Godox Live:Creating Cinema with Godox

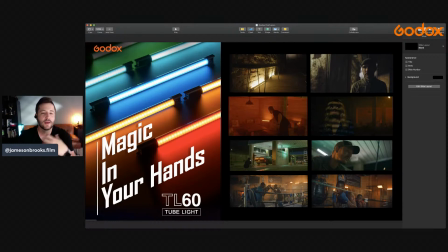741s
So if it's a period piece you're trying to create, we were trying to create like a, World War II type era bunker or something. And so that's why we wanted to keep the colors a little more realistic and more of like a tungsten yellow,
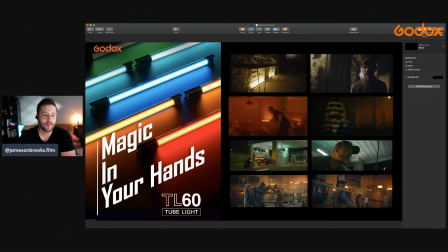757s
just to make everything kind of complement that period a lot more. And we'll go ahead and go down here a little bit. And what I'm doing here is I'm literally able just to turn the light on, and I place it I can hide it here.
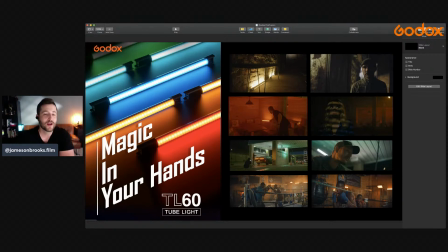770s
So I'm just hiding it in these little booths right here. And for this particular frame is a horror film, how to light a scene for a horror film. And so there's a lot more going on. I'll explain the lighting on her face here, but I just wanted to show basically the power of what these lights can do. And they can give you an accent of your background and create even more depth.
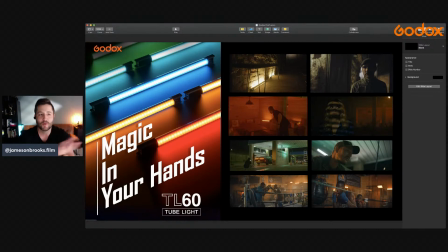789s
And I thought that it was cool. We went with the red just to make it look more like a boiler room or something a little more supernatural, just to kind of fit the theme of what we were going for. So that's just another way you can use these tube lights. You can place them anywhere. They're so portable and they are awesome to use. And they're actually really lightweight, another good thing.
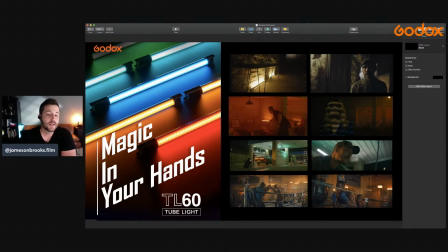808s
So, and then this one is a different film lighting 101 series, but this one we just went to a basic car wash and found a way to make a car wash look cinematic. And so that's what we were doing. I know that maybe hopefully a lot of you have a car wash maybe around you.
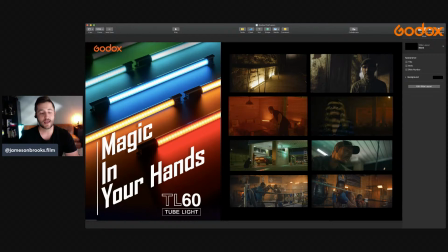826s
It's just a normal location that I think you can find in pretty much any town. I'm from Texas, and so when you're driving through any town all around Texas, there's always a small car wash. And I've always just been amazed by them because I thought they were just so cool for some weird reason.
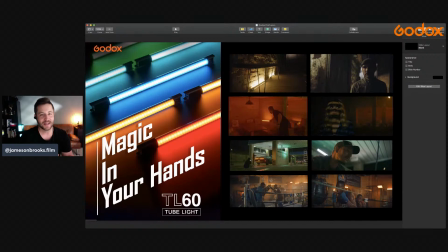843s
So they're so nostalgic, and they kind of take me back to like the 1970s or 80s, when it was very special to like wash your car, I guess. But anyway, I just like how they look. And so what we did for this episode is we took a bunch of Godox lights,
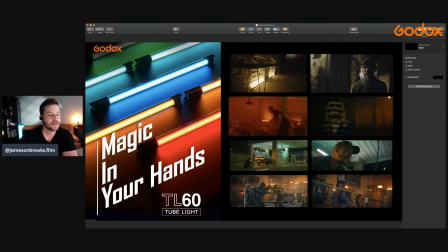858s
and in particular, we took some of these TL60s and we were able to place them up high. So if you look behind the subject here, he's got a TL60 basically backlighting him here. And once again, it just looks like maybe it could be a practical light that was actually at the location itself.
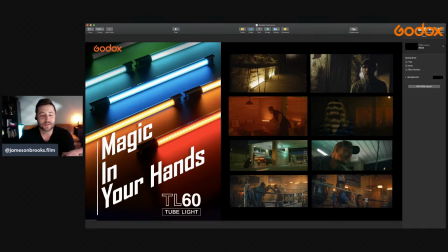873s
And so once again, that's really why I like those TL60s. This one we had, we just made it daylight balanced. It's at a 5600K, which is awesome. So you can either pick, whatever color you possibly want, you can imagine,
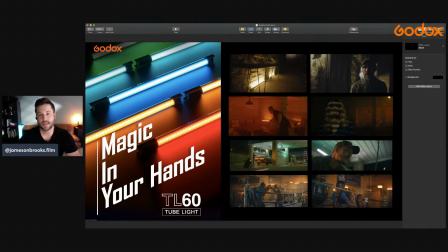888s
or you can just use your typical CCT with your warm tones or your daylight balance. So, and then for this one, we just went with a daylight balanced white. LED, and I thought it just complemented everything nicely. So um, anyway, so hi guys, hi everybody for tuning in.
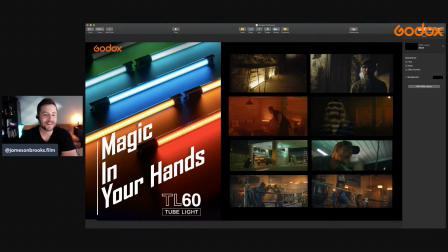907s
Sorry, I get going on a rant and I just keep talking and talking and talking. So thanks for bearing with me, and I appreciate you guys tuning in, and hopefully I can help with yeah, any of your lighting. If you have any questions about lighting or anything, I'm happy to help answer them. So ask away, and I'll be here for the next hour or so.
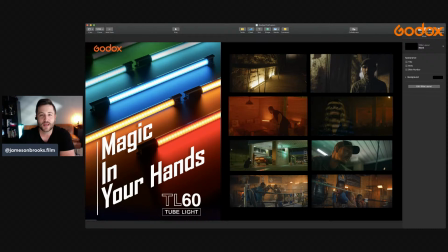927s
So I'm just going to go through a bunch of these projects and kind of just explain. We'll go a little bit more into detail on a lot of this stuff. I have some diagrams coming up and some other stuff just to kind of help you understand where I put the lights and how I really use them.
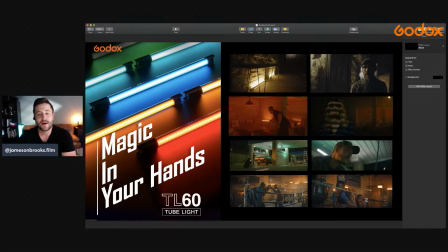942s
But I'm just kind of doing a general overview right now about some of my favorite Godox products for any type of filmmaking. So um, these shots right here, down here, are from an Amazon commercial I actually just shot. And we showed up at this location, and I wish I had
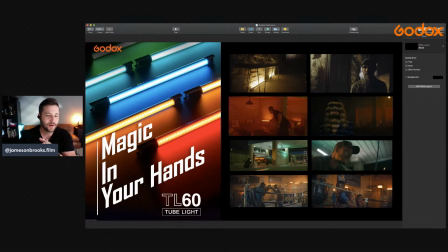963s
just a picture to show you what it looked like before we shot there, because there was nothing there. It was literally just like a dark garage. It was a garage with a boxing rink in it, and all the walls were wooden panel, and it was the middle of the day, and we were like, oh man, I don't know how we're going to do this at all.
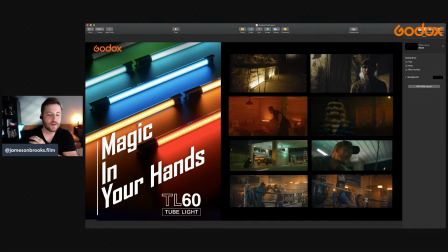982s
And we turned on a couple of their practical lights. They had like these little yellow like construction lights or something, so we actually used some of those.